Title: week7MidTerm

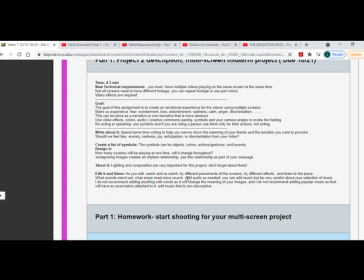That's another good environmental sound. The sound of a TV, sound of people talking over and over again. If it kind of sounds like gibberish, like maybe layering that instead of not like, I don't want to hear a story. I don't want to hear someone reciting a poem or anything narrative like that. You can use some music if it is from the Creative Commons,
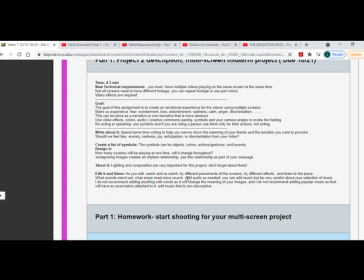and it's free or royalty free, and it's nothing that we know. So if it's something we know, then it's not going to work because that's that's going to drive the emotions. So in general, I'd say kind of stay away from music, but it's possible to use it.
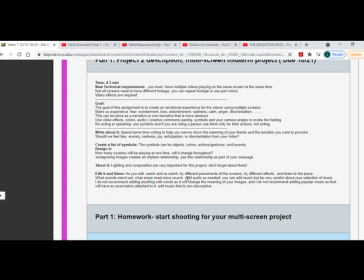Think about your camera angles and how when you're shooting your symbols and your objects, that can be used. No acting or speaking, as I said, unless it's like the speaking is part of like an emotion, like trying to create chaos, like things overlapping. and use symbols.
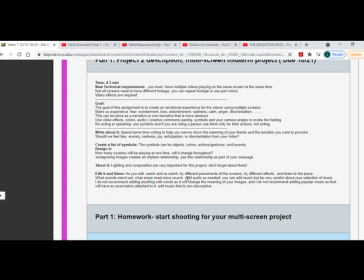So I suggest, these are my recommendations, but spend some time first just writing about this project and think about the themes that you want to evoke. And then one thought is sometimes if you want to evoke an emotion, we actually have to go through the opposite emotion to get there first.
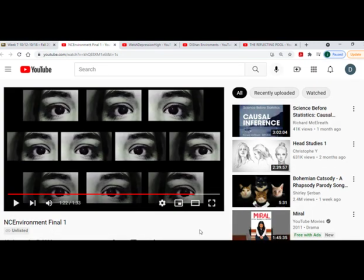So for example, in this one student project where she wanted to evoke kind of tension and fear,
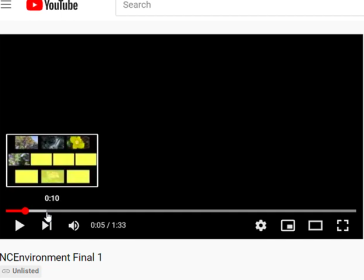what you'll see when you play it yourself is that it starts out and it's more about calm.
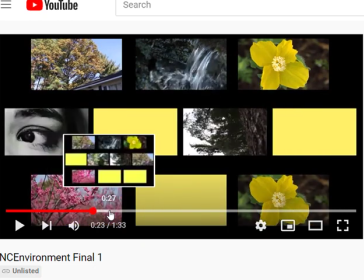It's serene. We have like pretty pictures and flowers, and then it starts to get disrupted or interrupted.
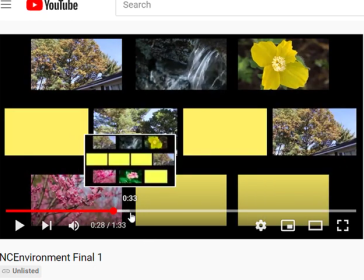And there's flashes of static and things kind of unsettling, giving us the idea that something bad is about to happen.
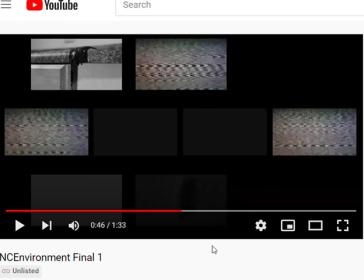And this is where the multi-screen can have a lot of, you can have a lot of fun with this and playing with the pacing.
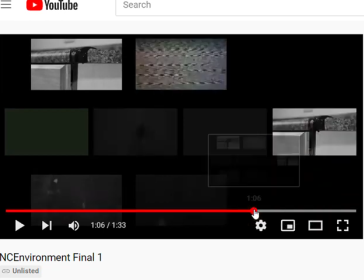So consider that. So, it doesn't have to be, but sometimes to get an emotion, the best way is to go in the opposite way.
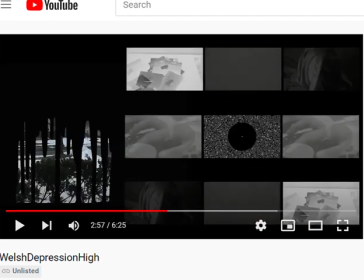The other past student examples I have, they don't do that. So this one, which is about evoking emotion, there's one large image here,
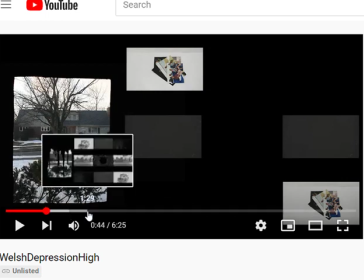and you'll notice that this is the sort of the main focus, and this changes throughout the video with this kind of black paint that slowly drips on it.
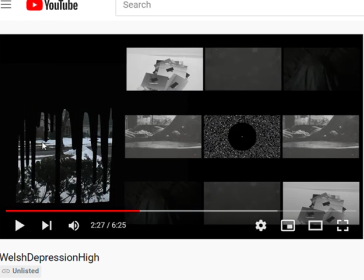And she did do this in her house, and she covered up everything and tried to protect her window, and she had to shoot it multiple times. And all of the videos that are here, they start out in color and then they slowly switch to black and white.
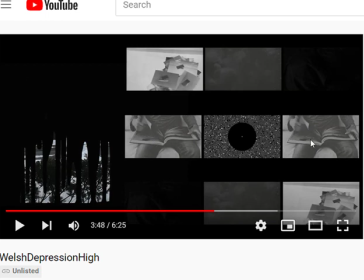And you can see like there's a repeat. So it's not all the same image, but some of the videos are being repeated.
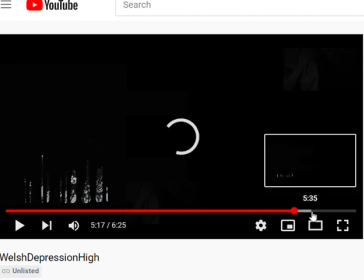But so this is in just leading to this feeling of depression. And so eventually just goes into black. And when you watch this one, do watch it with the audio up because the sound gets louder as you sort of feel like you're drowning.
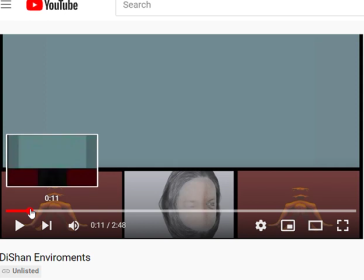And this other past student example, she just wanted to evoke this kind of feeling of weird, uncomfortable.
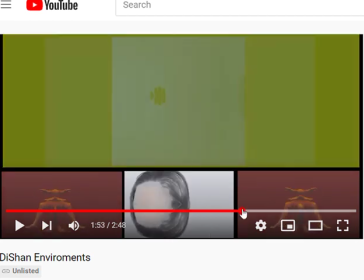So this one again is just sticks with like that one emotion. All right, so it's just a thought, you know, you don't, it really depends on your piece,
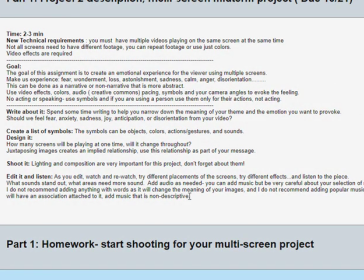but you might want to do it that way, or maybe you just stick to one emotion. So other things to think about, how do the screens play together all throughout? Do you always have the same layout, or are there times where it's 2 videos and then it becomes 4 and then it becomes 8?
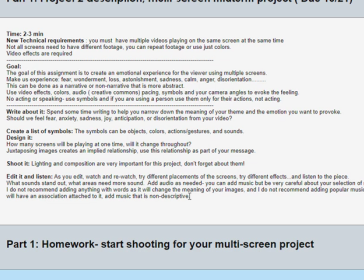Like you want to have a piece that is evoking anxiety, you know, maybe the videos keep popping up on the screen. So think about that. I would say write it down. Think about your lighting and your composition, and then think about the effects.
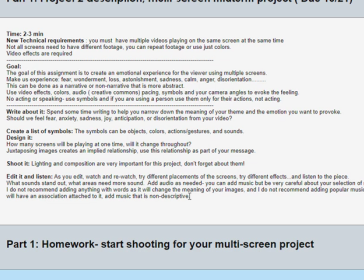Think about different kinds of effects that you can use throughout, whether it's effects of adding color, effects of making static, effects of just making things look kind of weird, whatever it is. All right. And then you just need to spend a lot of time sitting and watching this.
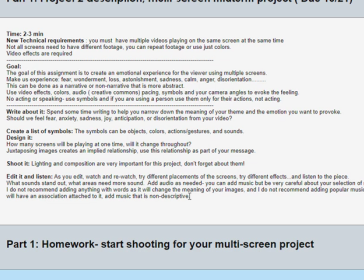Now, I'll give you a heads up that because this has effects and this has multiple screens at the same time, your computer might fight you an awful lot.